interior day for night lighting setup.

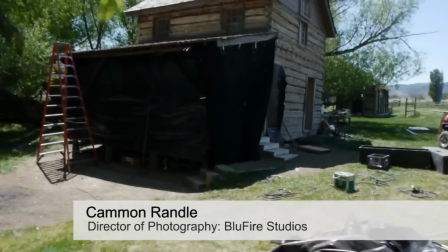Okay, it's kind of a mess because we're really under crewed today, but here is the house where we are.
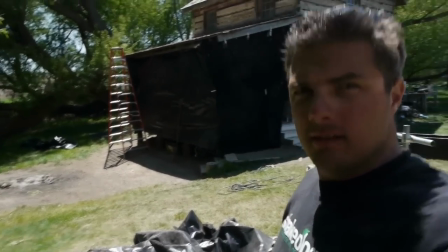There's the house and what we've done is we've tented it. Make sure my focus is on here. Here we go.
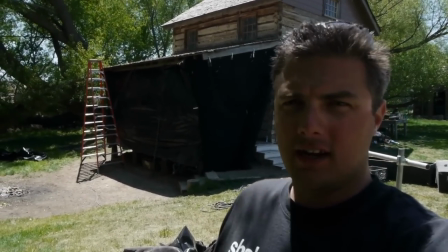Tented it, it's called with some black visqueen. It's kind of the poor man's version of duvetyne.
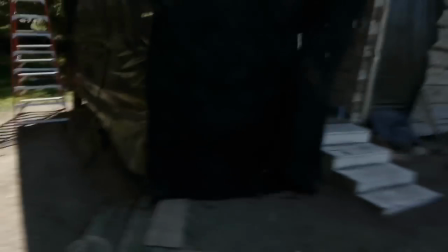The problem with the visqueen versus the duveteen, a couple things. I don't know if you can see it or not.
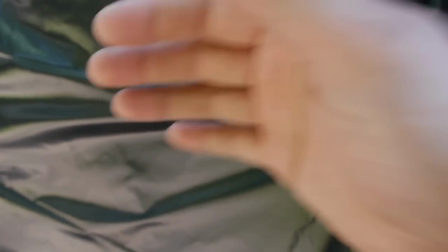There we go. The visqueen is a little shiny, and especially when you have lights on the inside
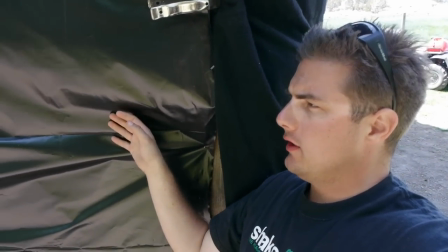shooting out, or I'll show you on the inside. You can get reflection off your lights. Obviously, if it's supposed to be black, you don't want to have reflection.
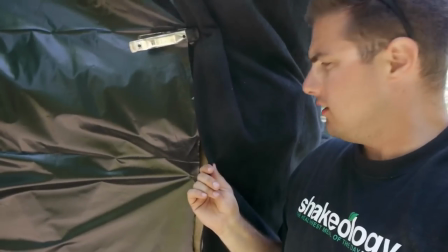This is duveteen. This is soft. It's like a thick,
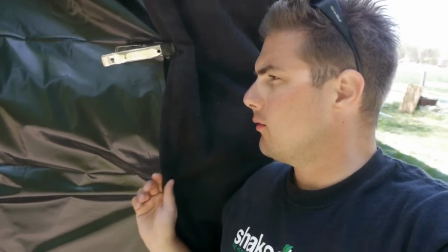it's like a felt and a canvas kind of put together. it's fire retardant so that it won't if you have lights closer what's not going to go on fire but that's expensive stuff to have on a low-budget shoot so we have a couple pieces where it's important oh
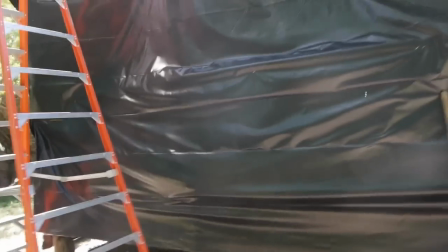also the visqueen flaps in the wind a bunch and makes noises and the
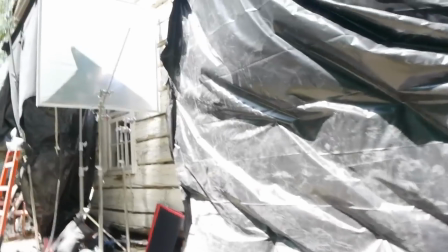sound guys really love that but here's the setup for right now we are outside we have a couple windows going in about a
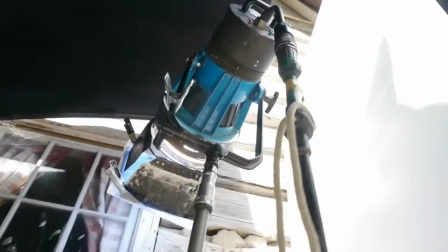HMI shooting in one of the windows to act like moonlight got it blued up so
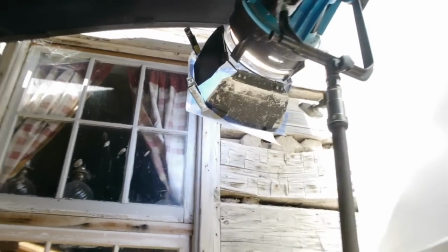and some diffusion on the front so that acts like a nice soft moonlight and
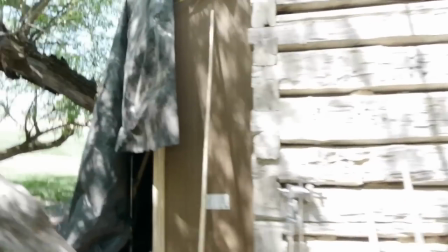the back got a fake wall or fake hallway going
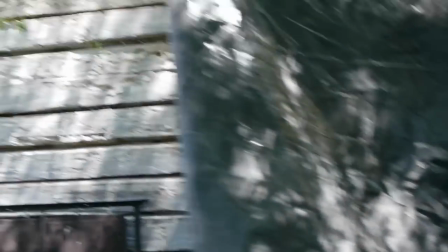in to this is supposed to be supposed to be another part of the
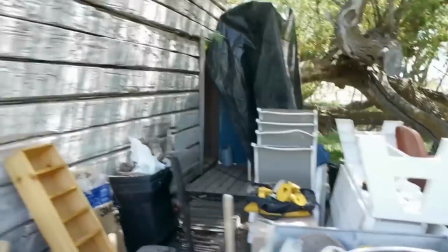house behind here and I showed you the front here we'll go
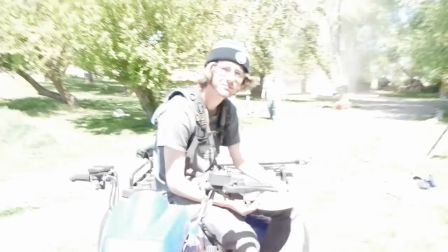in there and there's Joe Joe how do you like this screen and sound very loud unless you
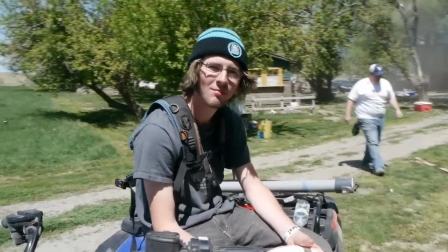staple it down so we'll have Joe tell us about sound a little bit later Mike again
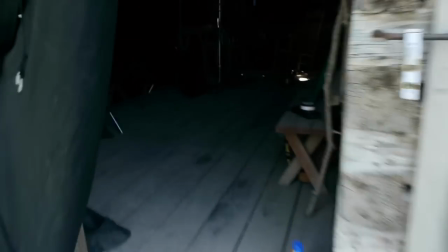so on the porch here you'd see we
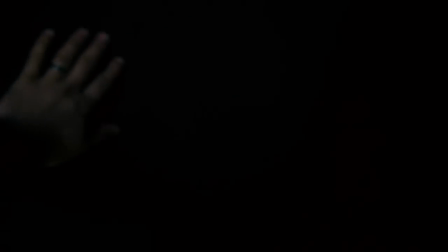have this piece this six by duotine to cover any reflections from
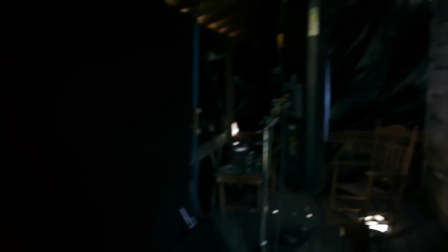the visqueen when we look out this way I'm gonna stop and open up my stop
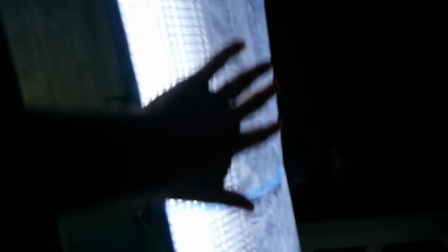here a second or my thing so we have one Kino some nice blue coming in this window
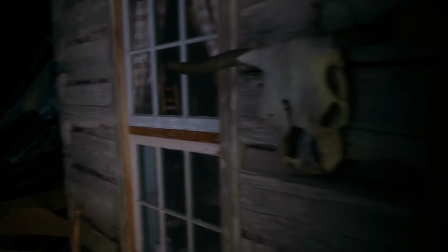to act like moonlight come in here here's the
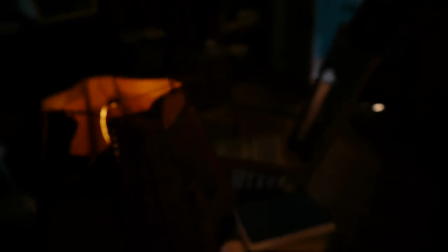interior set I'm gonna stop and crack my ass there we go so
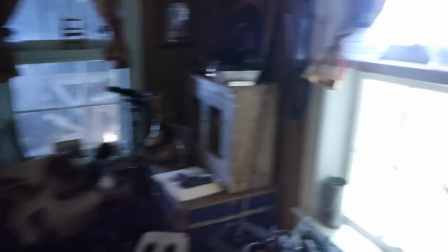here's that window with the 1200 coming through it
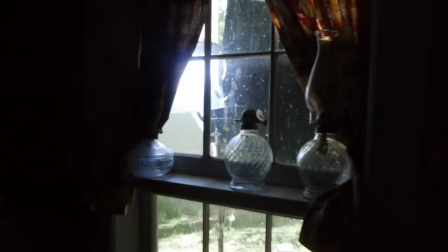there's that light and it's mimicking moonlight coming in so
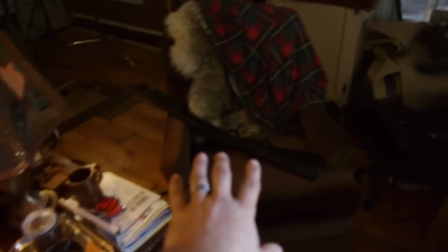our action for the actors one sitting in this chair building a shotgun the elf girl sitting
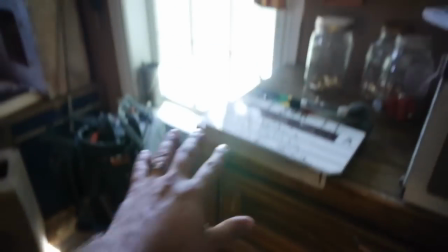here they stand up they walk over here have a conversation
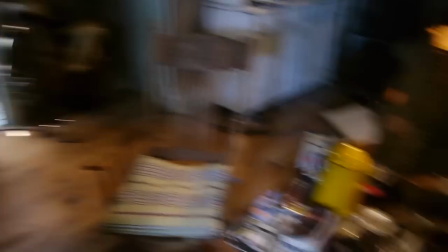back and forth so lighting wise we need to make sure there's something illuminating okay so shooting
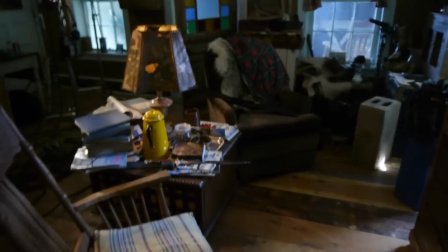wise we started here and uh got
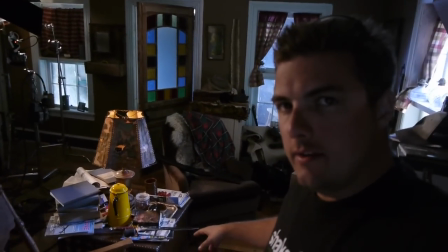a tight two shot between these two chairs and uh it was mostly they turned into mostly his coverage i just popped down on a tighter lens and got a tight and then we moved over on this side and got her tight on her action on this
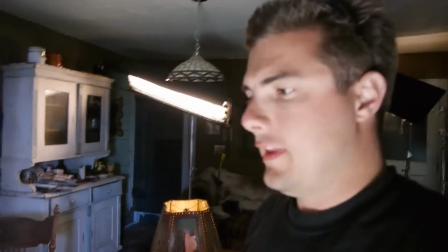chair so any lighting wise and they go up here and yeah you
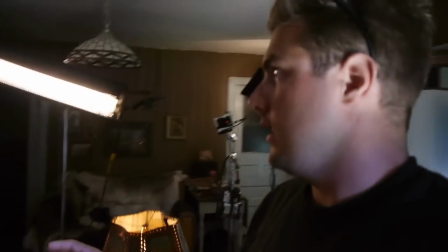tweak stuff up here when they stand up it's a different setup we have a keno with
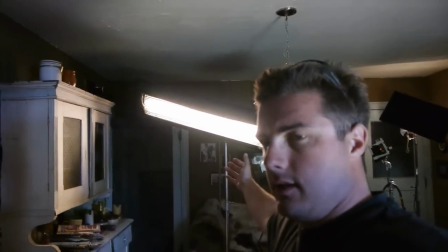some nice warm tungsten light coming off of it so that it mimics the nice interior light that we have coming from this practical
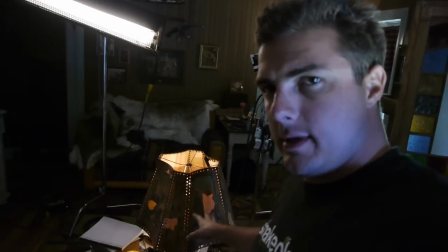that isn't really doing much for the scene but it makes it look like there's light motivating from somewhere.
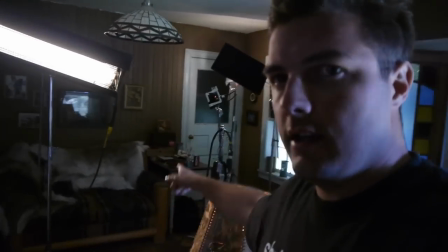And then over here, you can see it we have this tweenie
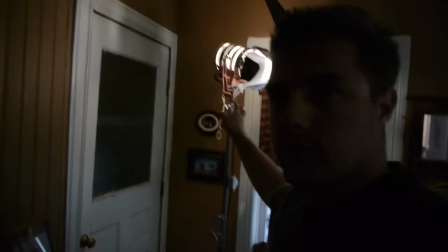that actually got turned but it was
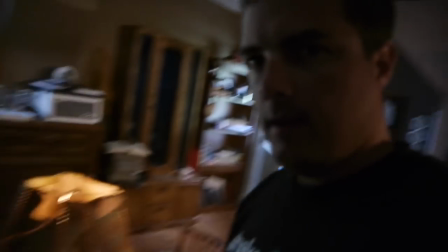giving a nice rim light tungsten rim light on the actors as they sat here and the other chair.
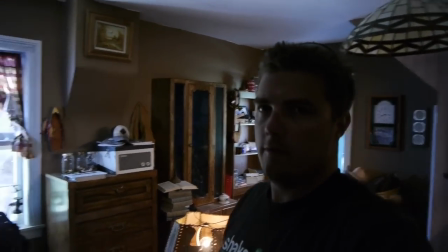That's kind of the setup we have inside. next we're moving over looking this way and
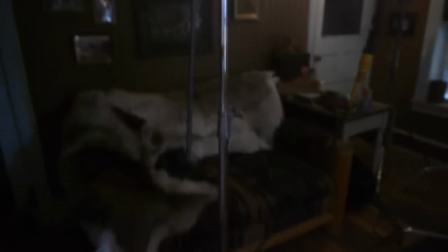if I have time we'll show you that set up we'll probably have something like we'll move this
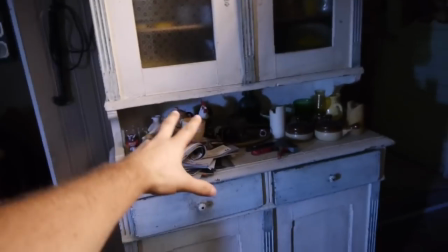keynote to be over here we're gonna have some actors actually be here here here
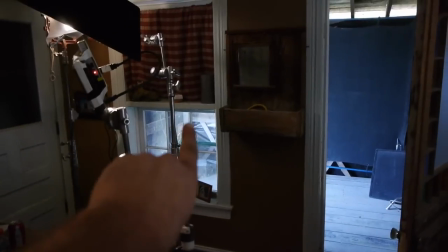there so we'll motivate some blue moonlight coming in through the windows maybe a
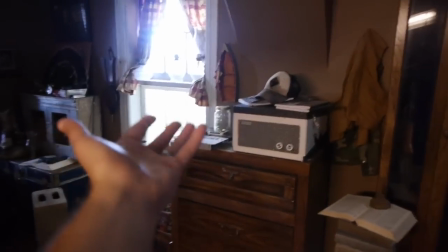blue keynote from just over here to act like that window shape it with some some flags like
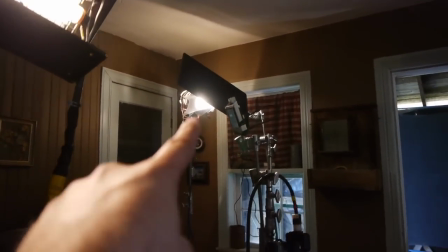the one on that tweenie right there and some over here.
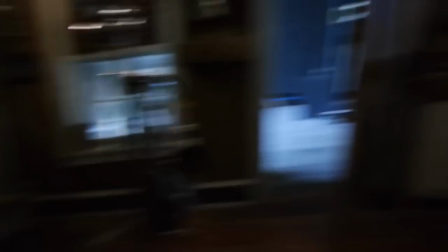So it just kind of gives a nice moody light to the vector's faces. Let's see here. Here we go.
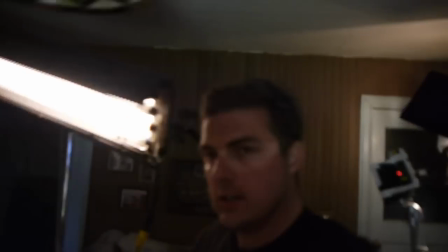I'll try and find some, see if I can snag some screenshots of what the settings look like through the red. So you can get a better idea. So there you go. Line set up from this inside. So this is night time. We're going to move to day time after the next scene. We'll rip all the tenting down. It'll be daytime in here, and it'll look good.